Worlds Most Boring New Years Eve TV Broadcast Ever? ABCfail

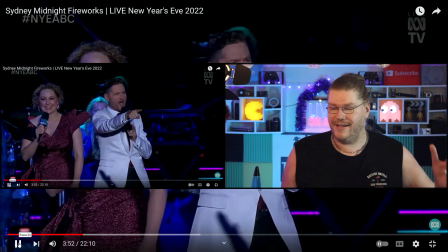248s
You can in some shots, but not really. So let's count down right now and see where the problems lie, right?
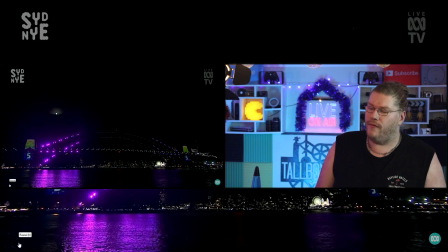257s 7, 6, 5, 4, 3, 2, 1.
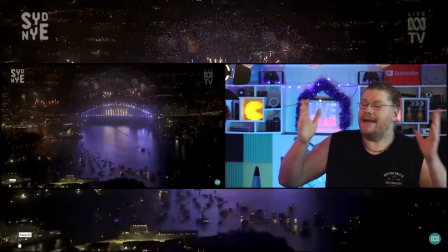262s Happy New Year.
Now, this particular shot is a great shot.
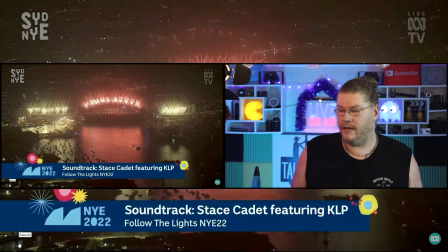267s
It's well lit. It looks great.
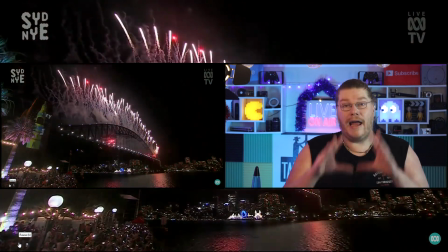271s
Some of the newer shots you'll see in a second, aerial shots in a second, are really dark.
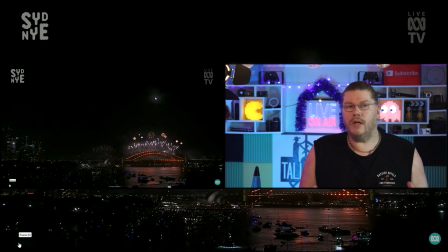277s
The aperture is too low. The ISO is too low.
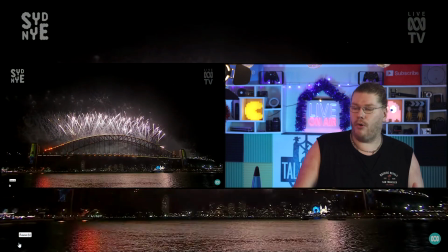283s
The shots from a certain point onwards become really dark.
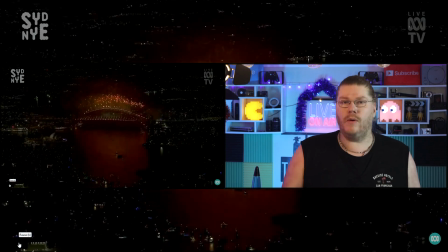288s
It's just like this one right here. Terrible. Not only that,
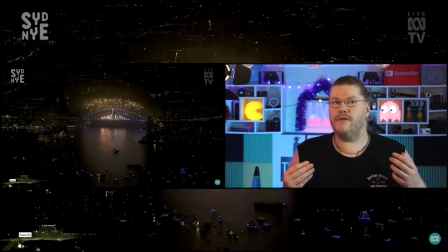296s
a lot of these shots are coming from an aerial point of view, right?
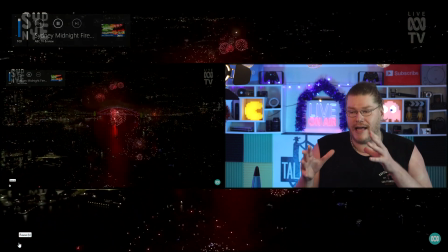301s
Some of these are good shots, like that specifically is a good shot.
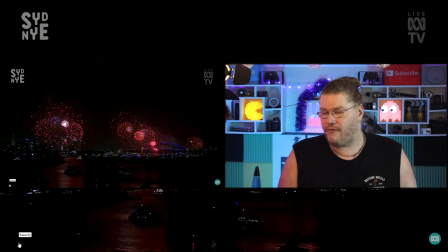305s
But for me, who has experienced Sydney New Year's Eve many times, including my friend's apartment in the North Shore,
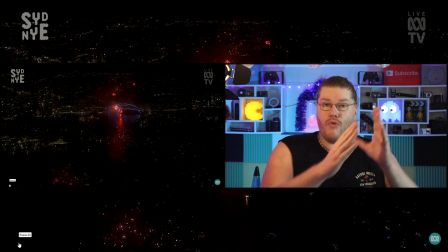312s
right next to the Harbour Bridge, right opposite the Sydney Harbour Bridge and the Opera House,
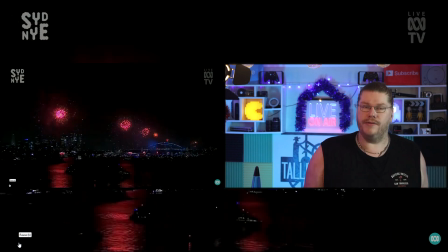317s
right opposite the Opera House, right on the other side of the water.
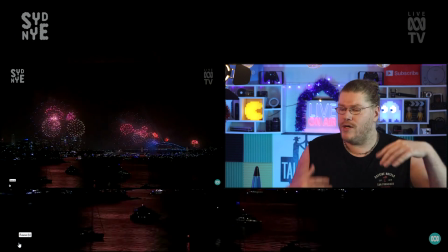320s
When you're standing there, and I'll show you this video in a second, when you're standing there, you really get to see it above you.
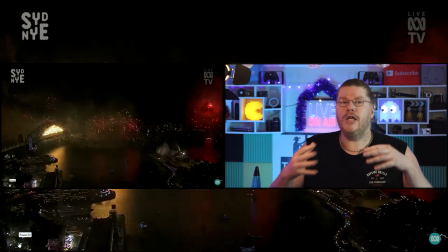327s
You get to see it to your left, to your right. You get to feel how small you are with those fireworks around you.
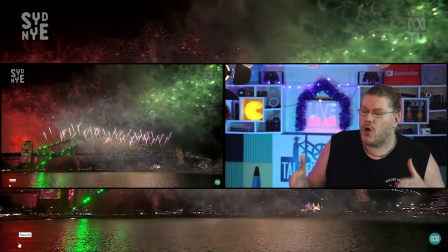334s
Whereas these shots, there's so many aerial shots going on.
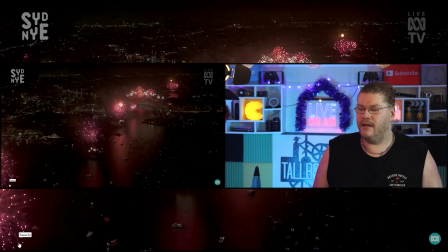339s
I just feel like it's a huge disconnect. You know, everyone loves a nice little drone shot here and there, right?
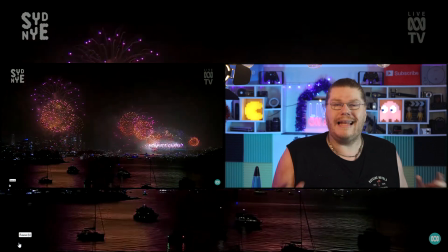347s
Everyone likes a nice little, you know, that's the point. Little. It should be in little segments of aerial shots.
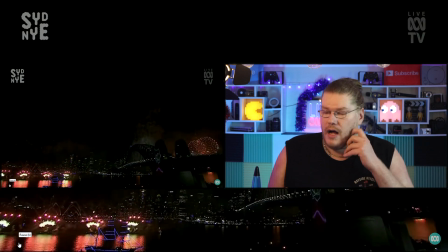353s
I believe that these shots that we're looking at, it's not good enough for a TV network.
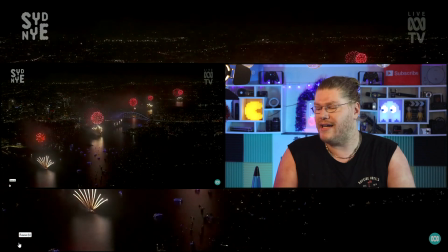359s
A, it's too dark. The picture is too goddamn dark, and it just makes us think, oh, well, look, there's Sydney.
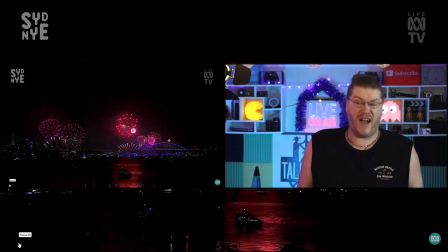366s
It's a huge city. Right, we can see it from up here.
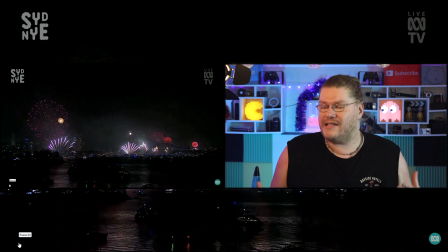368s
But you don't really feel anything inside because you're not at camera, you're not at human level. What I really believe is there should be reaction shots of people like, oh, look at that. And then the camera swoops around to the Harbour Bridge,
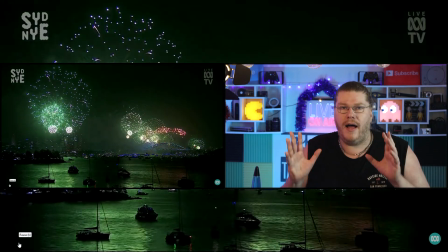384s
and we see people from behind their heads seeing the bridge from the side.
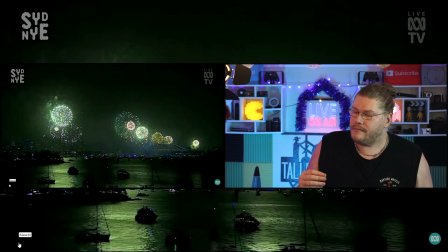391s
And once again, I'll show you on my video in a second, right? These shots just disconnect you from everything.
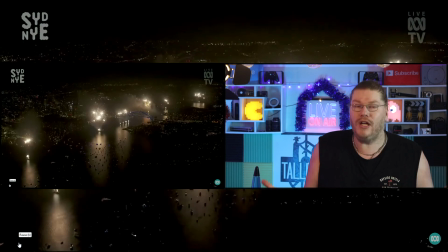398s
It shows you our beautiful city, yes,
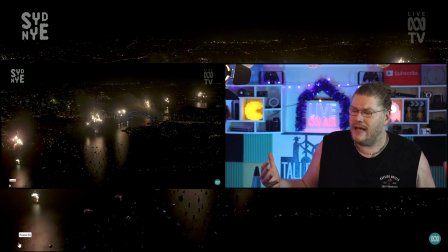402s
but it just doesn't make you feel that thing like you would really be there, right?
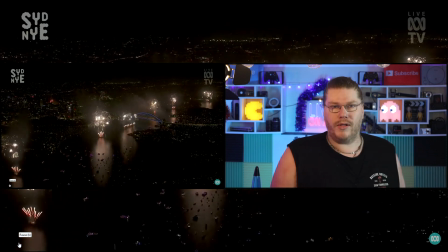409s
It's like when you watch a basketball game on TV.
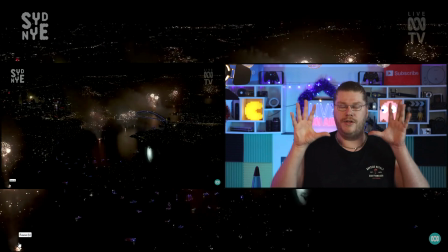413s
You see the back shot, the wide back shot of the whole court and them running backwards and forwards,
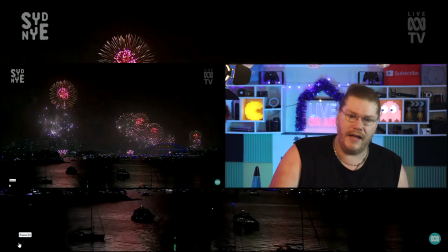420s
but then you see the beautiful close-up shots of their faces and they're going from side to side trying to score points,
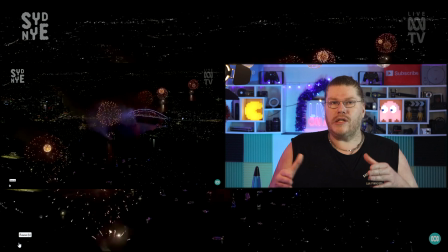427s
right? In this instance, this looks like it's mostly a wide back shot.
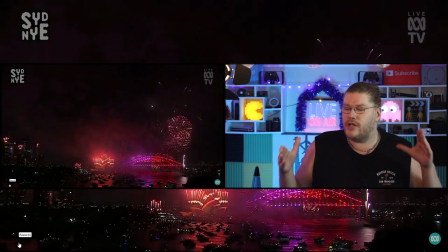433s
It just doesn't look good. There should be much, much more closer shots. And I'm going to give you a quick example right now what I mean by that by showing you my video.
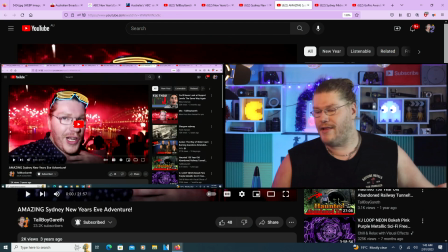446s
This one right here, literally 15 seconds, and that's all we're going to watch. Here we go.
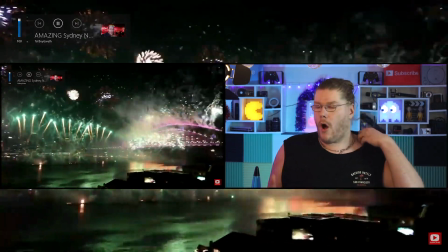452s
I'm literally on top of a building opposite the Sydney Harbour Bridge and the Opera House.
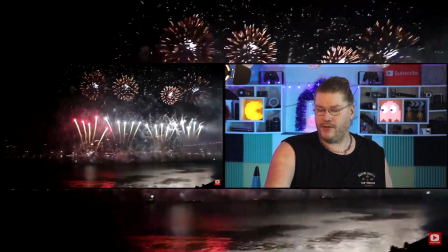457s
There's the Opera House right there.
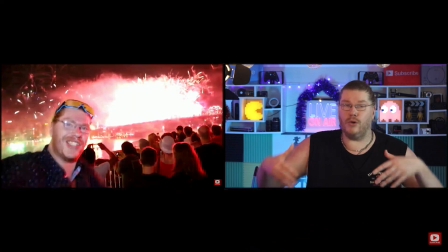461s
How cool is that? You get to see people's faces or the back of their heads. And you know what?
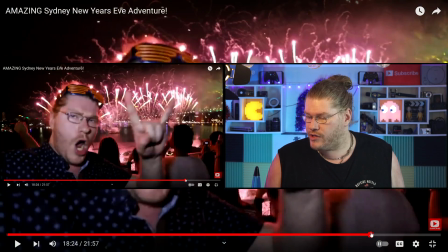466s
I will actually fast forward a little, just so you guys can actually see what's actually going on here.
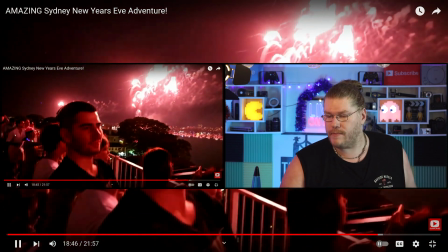472s
So I'm on top of this building with my cousin. I've got some really cool music going on.
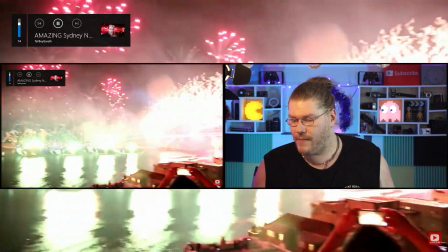478s
Super excited, as you can tell. And I might just turn that music down because that music used to be free at one point, but I don't think it's free anymore.
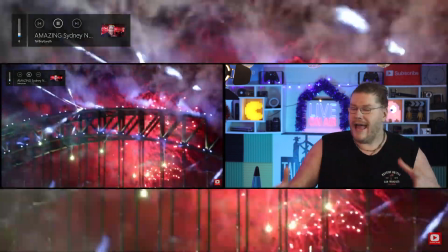484s
There I am, quite literally opposite the Opera House, right? In these shots, you get these beautiful zooming in shots.
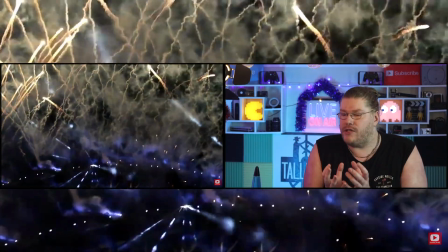491s
You get to see the fireworks really up close from the bridge.
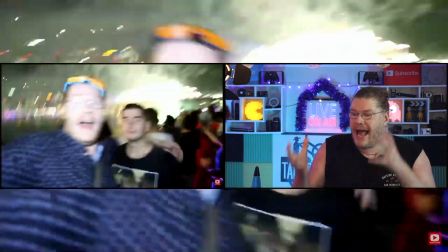496s
I mean, how amazing does that look? There's me and my cousin Anthony.
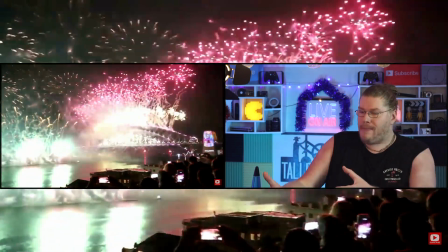501s
You get to see people with smartphones.
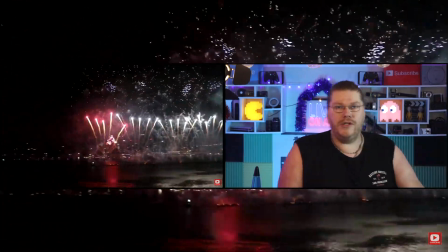504s
It brings you back down to a human level, as opposed to these 20 fucking mile away shots in a helicopter or in a drone.
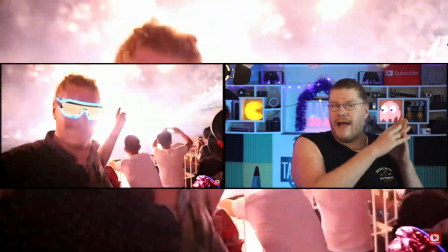511s
It seems like 60 to 80% of ABC's broadcast was a drone shot or a helicopter shot.
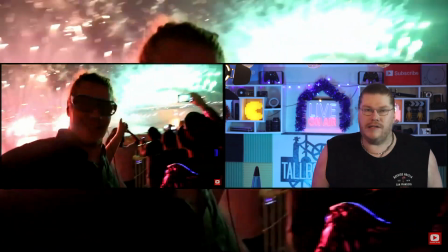518s
It seems like 60 to 80. Whether it was different, I mean, I'm varying quite a bit there.
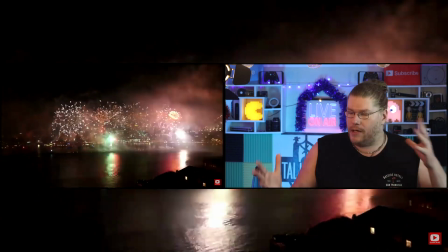524s
60 to 80 is quite a big variant, all right?
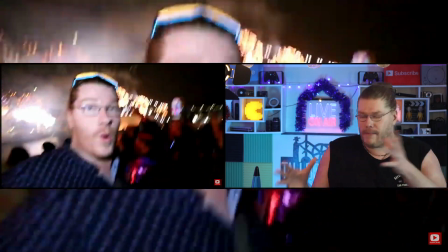526s
But these shots on top of a building, and other shots on top of a building as well, would be great for the actual broadcast, right?
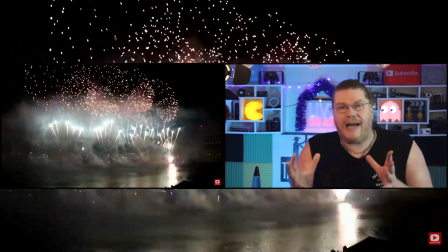534s
I mean, these people with smartphones, get people's reactions, just a very quick glimpse of their reactions to see their excitement.
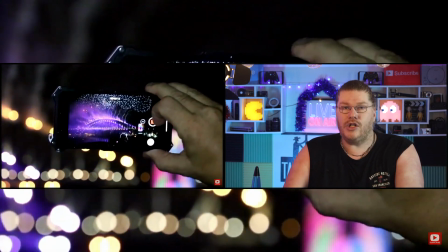542s
There's my shot of someone's iPhone getting a shot from the iPhone. I thought that was a fucking marvelous shot.
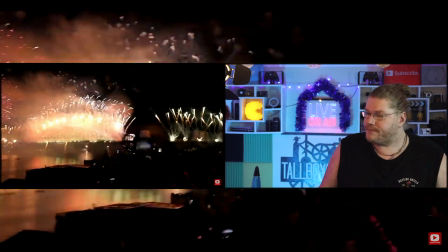548s
And this is all done by me, right? Look how close I am.
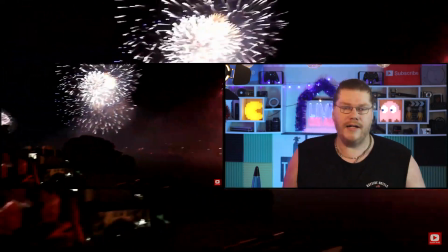552s
And of course, once I'm zooming in as well, it looks even better as well with the Harbour Bridge and the Opera House.
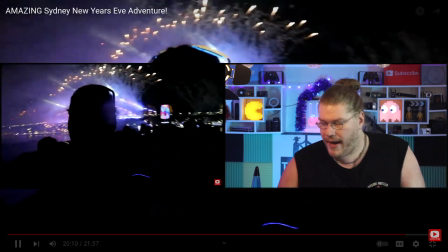558s
But going back, once again,
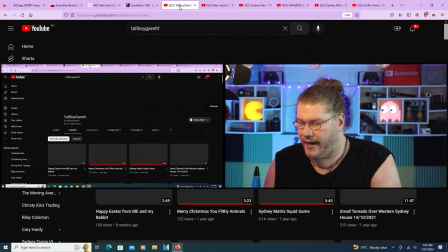561s
to the professional broadcast, which is right here.
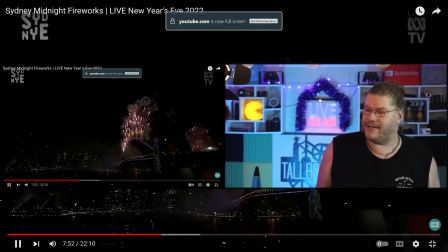567s
It's constantly in the distance. And it looks extremely dark.
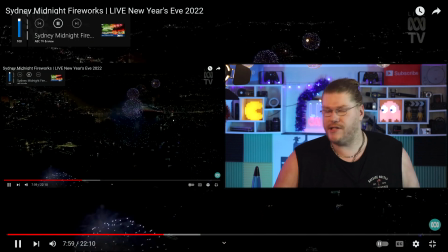574s
Why? Once again, this has been sped up, right? That's why the music sounds sped up.
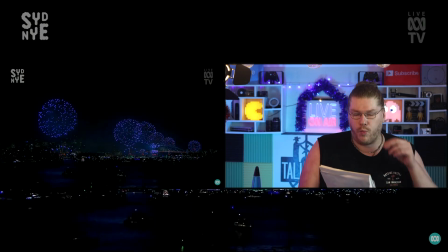579s
Now, I also wanted to say the music was just one constant DJ song.
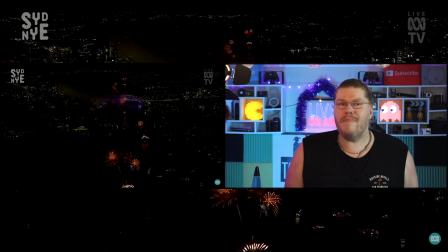586s
I mean, it's not a bad song, but it's a missed opportunity. This is Sydney, Australia.
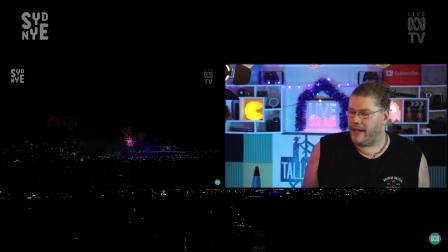591s
I mean, this is the best fireworks display, supposedly, on earth.
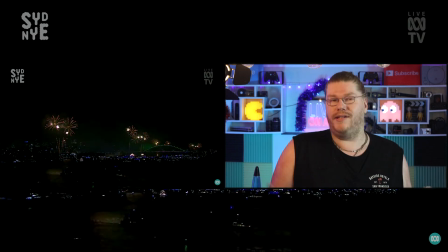596s
And it really is. I've seen it more than 10 times in my life in person, right?
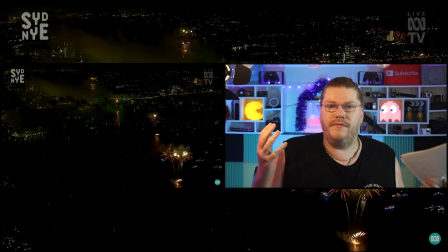600s
Why not broadcast the best of Australia's music to the world in I
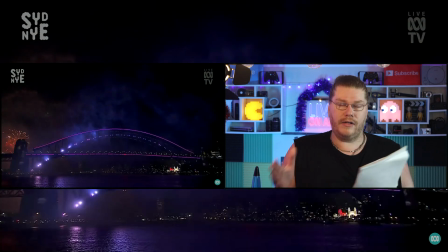607s
think these fireworks go for about 12 minutes, from midnight to like 12 past midnight, something like that, roughly like that level,
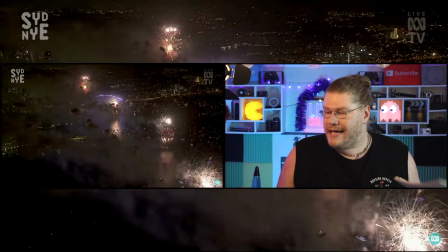614s
right? So have a pre-done DJ mix of Australia's best hits,
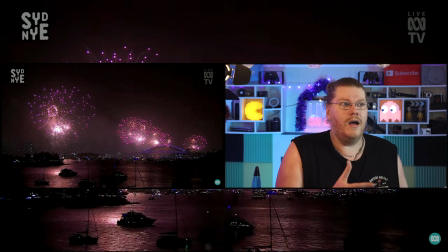619s
or the best hits from this particular year, or a mix of this year and the best hits ever.
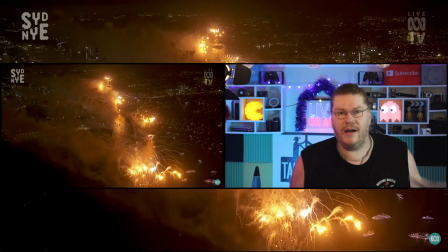624s
You know, Kylie Minogue, Icehouse, stuff like that, right? AC/DC.
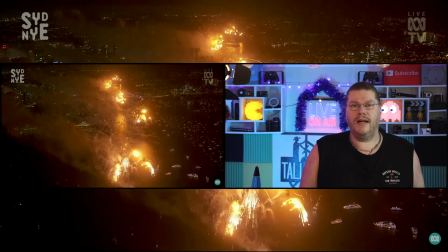631s
Wow, how incredible would that be?
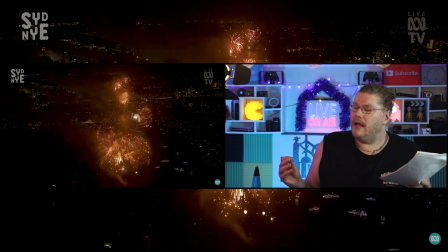633s
Maybe the rights would be a bit hard to get for those particular bands, but that would be so much better than this particular song.
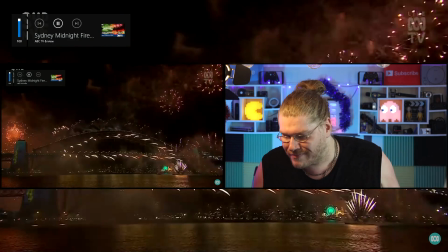640s
I don't know if you can hear the song, but it's a snooze fest, as they called it, right?
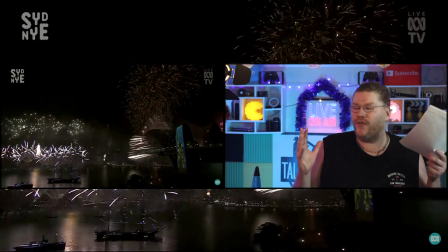647s
The shots are just too far away. It's too dark.
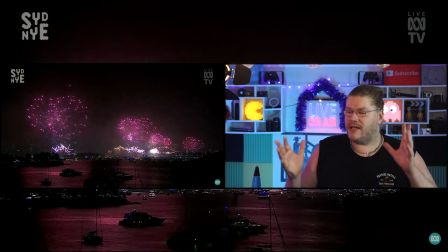651s
The aperture and the ISO need to be up, way up. I can't see anything, especially if you've got a TV that's really, really low, like an OLED.
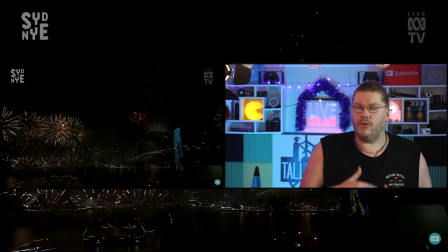659s
Some of the older OLED TVs are really lowly lit, backlit, right?
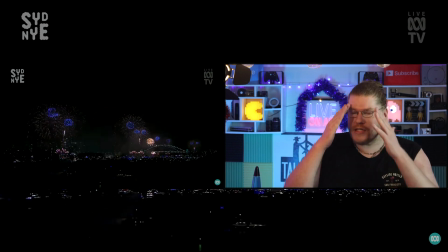664s
Look at this shot. You can't even see what's going on. I saw this live on my screen, and I was like, what the hell?
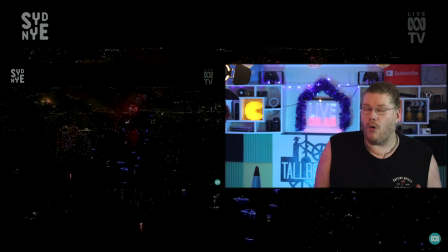670s
What the hell? And when you compare that to my video with just one camera, I've got just one camera,
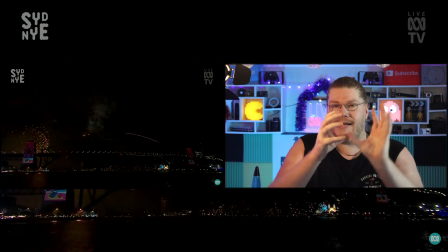678s
zooming in, zooming out, getting some specific amazing shots here and there.
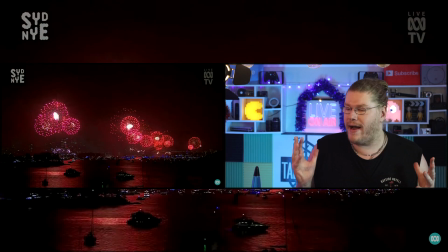683s
This is just constantly far out back, away from everything.
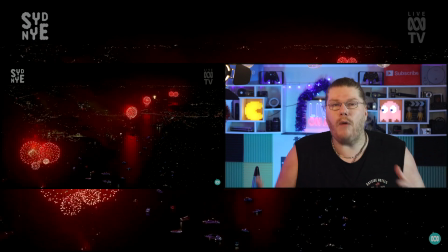690s
I feel disconnected. I want to feel small when I watch this.
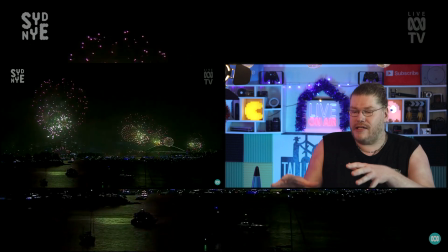695s
I mean, in theory, looking at this, pretending to be a god is cool in a little bit.
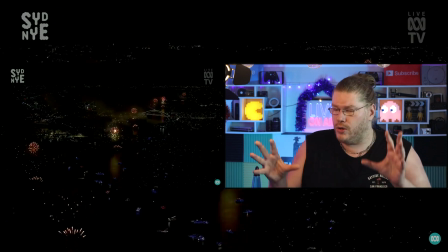700s
Like here and there shots, okay, like that, cool. But to have it like this constantly, no.
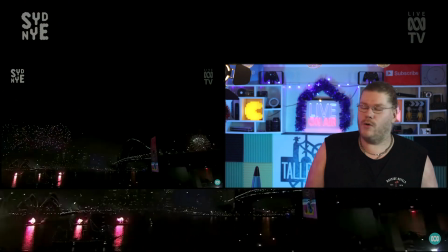707s
Close-up shots, let's get the reactions going. ABC, if you're watching this video, and you will be because I will be tagging you in this, the producers and all that,
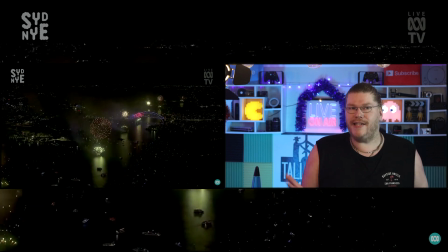715s
get your fingers out, raise the apertures up, and get the apertures up.
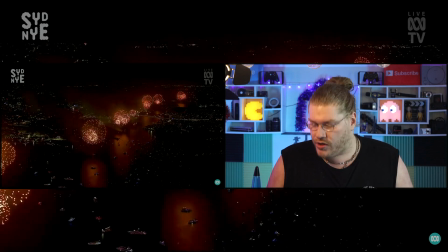720s
Raise it up. Chuck a Josh Groban. You raise me up.
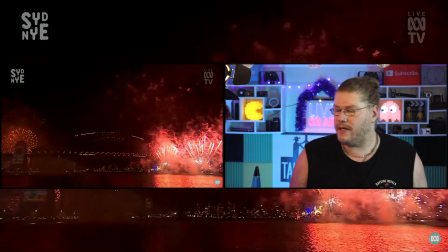726s
But hopefully not on the air, because there's just too many aerial shots, right?
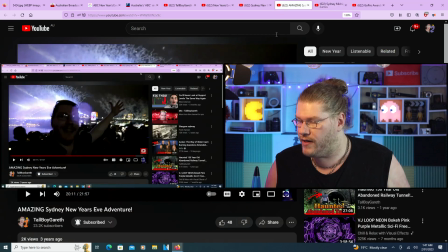729s
Once again, going back to my specific video, and watch this time lapse.
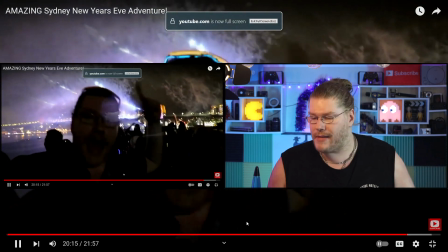737s
I even did a time lapse with a GoPro.